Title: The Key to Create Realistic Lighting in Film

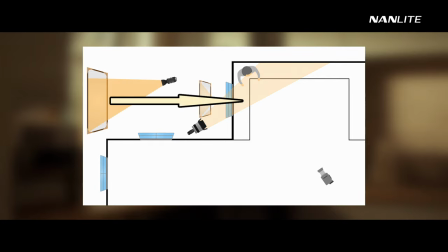(4:02)
The bounce light isn't just coming directionally through the window, it's coming through other windows in the location, bouncing from the walls and ceilings and subtly filling in the shadows in our space,
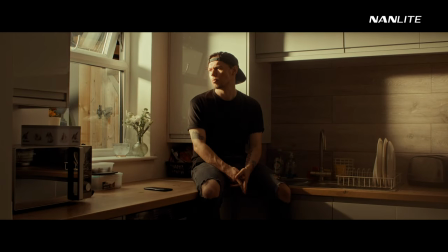(4:14)
similar to how natural ambient light would function in this location. There are also other ways we can bring up the ambient, by thinking about how real daylight might be affecting the location.
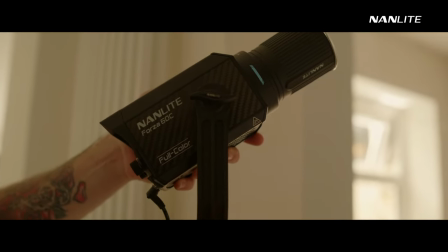(4:27)
A small Forza 60C, 45 degree reflector attached and bounce from the ceiling,
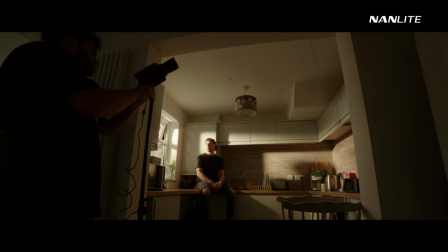(4:33)
could represent another aspect of the sunlight.
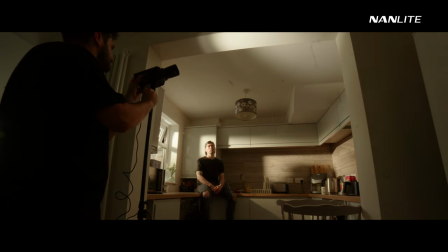(4:37)
After all, real sunlight can bounce from windows, cars or even reflective items around the house,
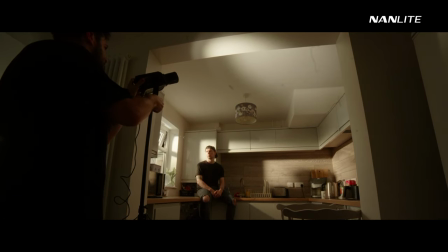(4:43)
so raising the ambient with a little bounce on the ceiling is a viable representation of this daytime scenario.
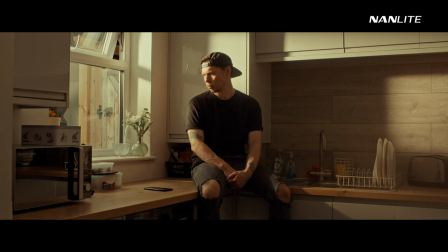(4:54)
Our image is really starting to come together. We could even add one final touch.
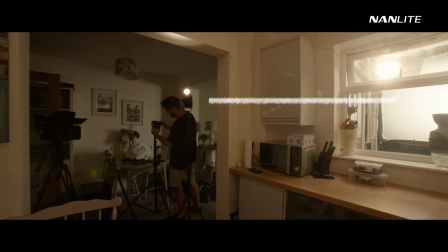(5:00)
We already have some bounce on the wall here from the 6x6 bounce,
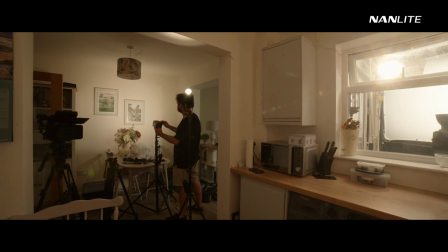(5:04)
but we could boost this a little with another Forza 60C, and we could even cool down the colour temperature in comparison to our other lights.
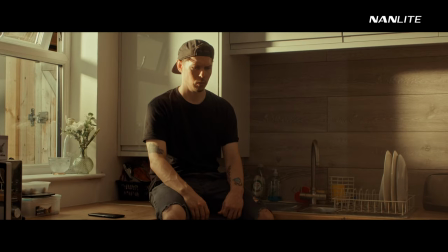(5:18)
The very subtle cooler lift in the shadows creates some more realism to our ambient,
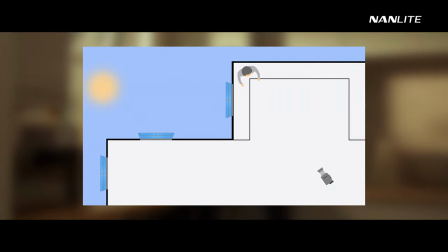(5:24)
as in reality we may have some more influence from the cooler sky entering the room from another window.
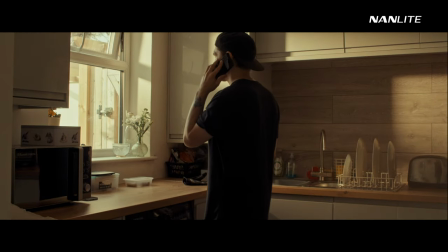(5:33)
To top it off, we composited in a section of window from a setup we shot earlier on, when we still had daytime sky outside.
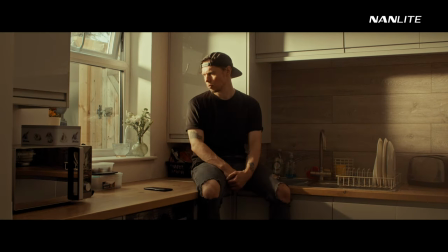(5:44)
You can see how building up the light around the scene in a realistic way, allows us to create the feeling of uncontrolled ambient light.
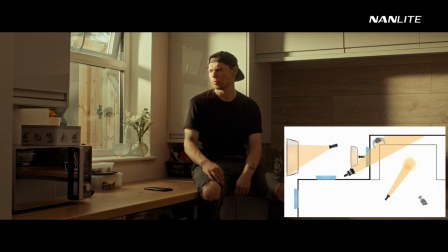(5:52)
And because we are in control of it, we can remove certain elements to give us any mood we might want to create.
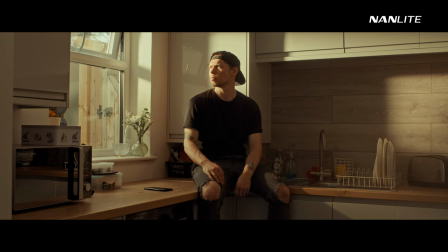(6:03)
And to really understand the importance of this ambient, we'll turn off just our sunlight. And we can see how this base of ambient daylight fills in the shadows, in the way natural daylight would.
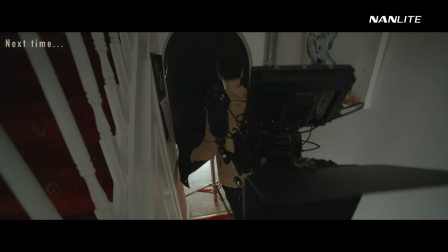(6:20)
In part 2, we'll be looking at how to control and reduce ambient light to both shape the image and create mood in your scene.